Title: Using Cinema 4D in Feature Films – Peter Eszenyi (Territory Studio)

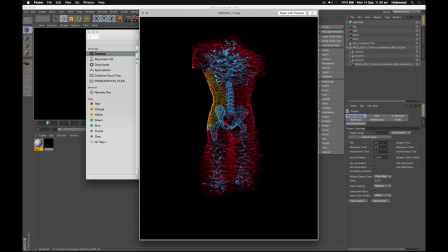37:06 So we started to explore these sort of methods of how to create a human body, a scan of a human body that's a little bit different from the usual wireframes and stuff like that. So we started to explore the methods of using volumes to represent like
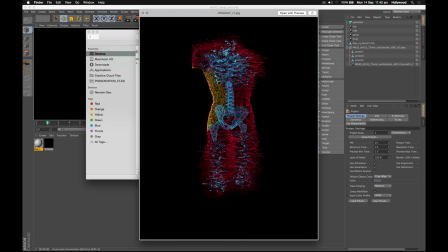37:26 3D objects instead of just having like quads.
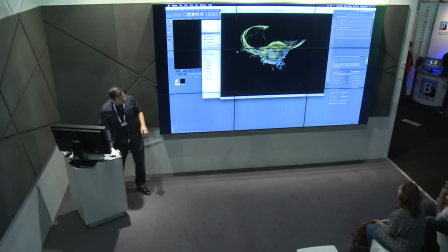37:30 This is a quick animation of something that we did for one of the screens.
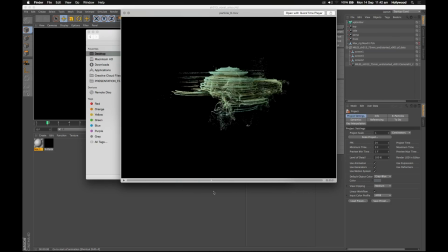37:36 This is an X-particle setup frozen in time. Again, I don't know what this is, but if you put it
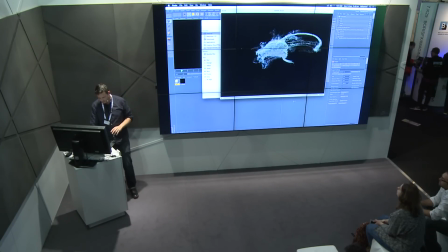37:44 in the middle of one of those lovely screens, it already sort of like tells you something interesting is going on.
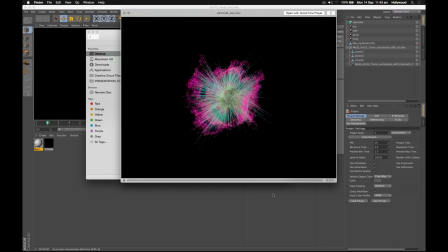37:54 Again, another setup, and I show you this because this
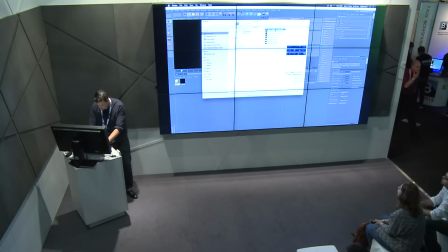37:59 is one of the stuff that ended up being in the actual final set of screens that we did for this.
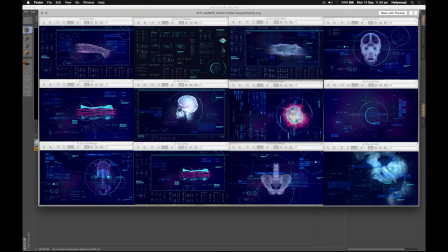38:07 As you see, this is pretty much how we approach, a UI project.
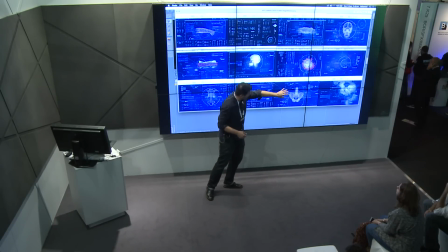38:14 We have 3D assets, 3D hero elements. That's the bad boy I showed you earlier.
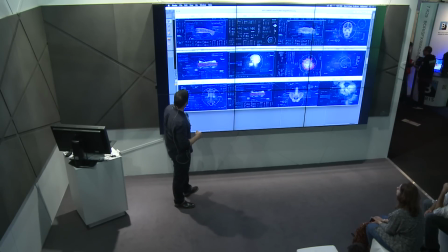38:22 That was strong enough to stay there. We have this, which looks like a nice digital lasagna. We have arms. We have like skulls and stuff like that.
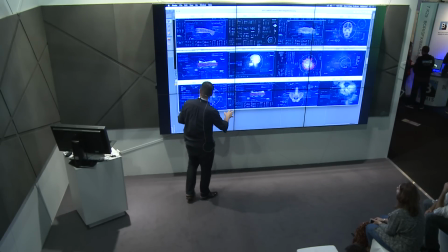38:34 And my colleagues and sometimes me, we design all these elements, and we create a huge library of assets that can be quite quickly repurposed. So we have the hero element, and we have some elements from the library,
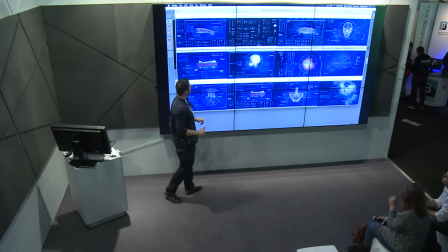38:50 and just move it around that, and you immediately have a variation in the screens. So these are not the screens.
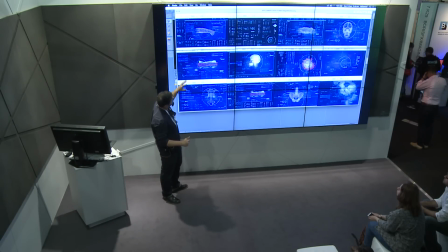38:59 I mean, although they are using the same elements, these are very different screens.
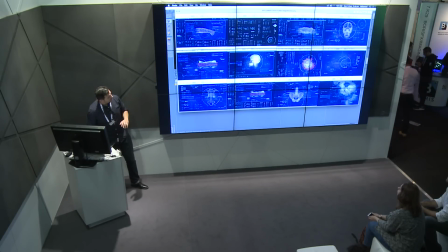39:05 And again, you are able to repurpose them quite quickly. So we are able to deal with the demands. And just to give you an example, to come up with something, to animate something like this,
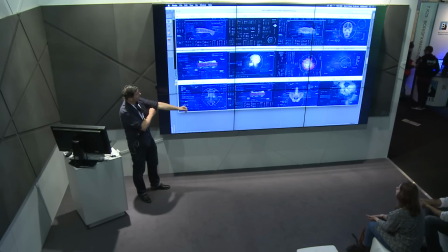39:20 after we have the initial design stuff, is usually done in a day. So we don't have too much time to do that. And we have to be absolutely sure that we are able to deliver, because films can't wait.
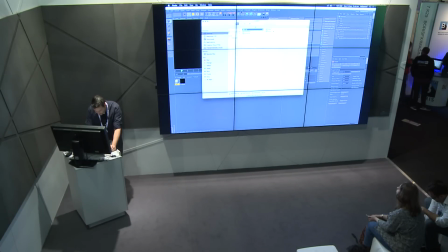39:37 So let me show you how this was done.
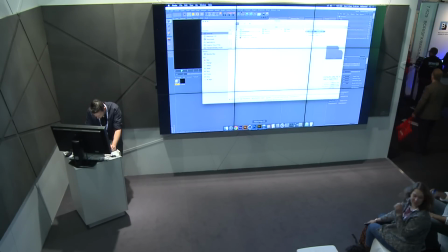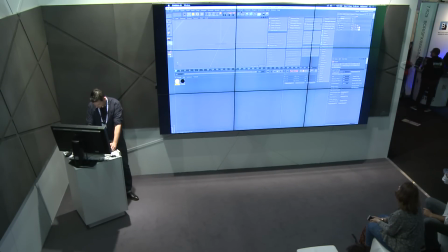So all we have here is the actual 3D asset.
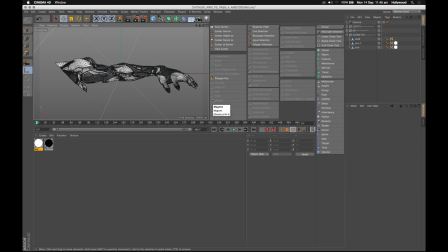40:01 Switch to quick shading. This is a 3D asset that we got from one of the other VFX vendors, and it was part of a bigger model, but because this screen was dealing with the arm being analyzed, we just chopped it off.
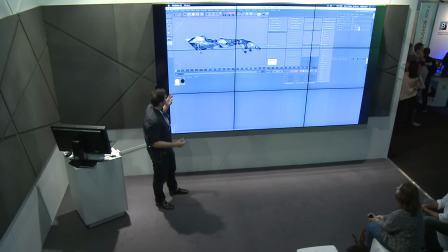40:21 Obviously, if you want to do something like this, you can use any model that you want. You can create it within Cinema 4D or bring in other models from other software. But this is pretty much what we started with.
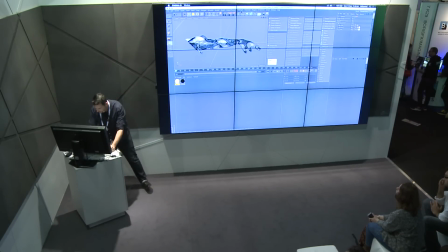40:33 So
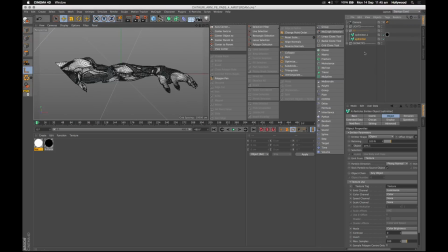40:37 this setup here deals with one of the things that I like to do most of the time.
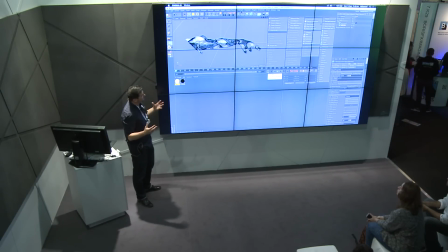40:45 Is I think that's one of the things that I try to think about a lot. Is when you see something like this on the screen, it immediately tells you that this is computer generated, because you see all those
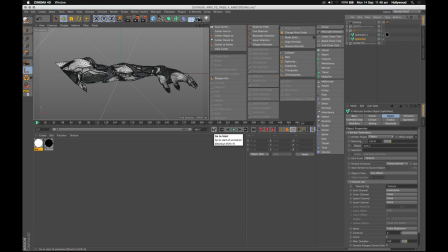41:00 quads or sometimes triangles nicely flowing around the surface, and your brain immediately says, all right, this is like another CG creation, really nice, all right, let's move further on.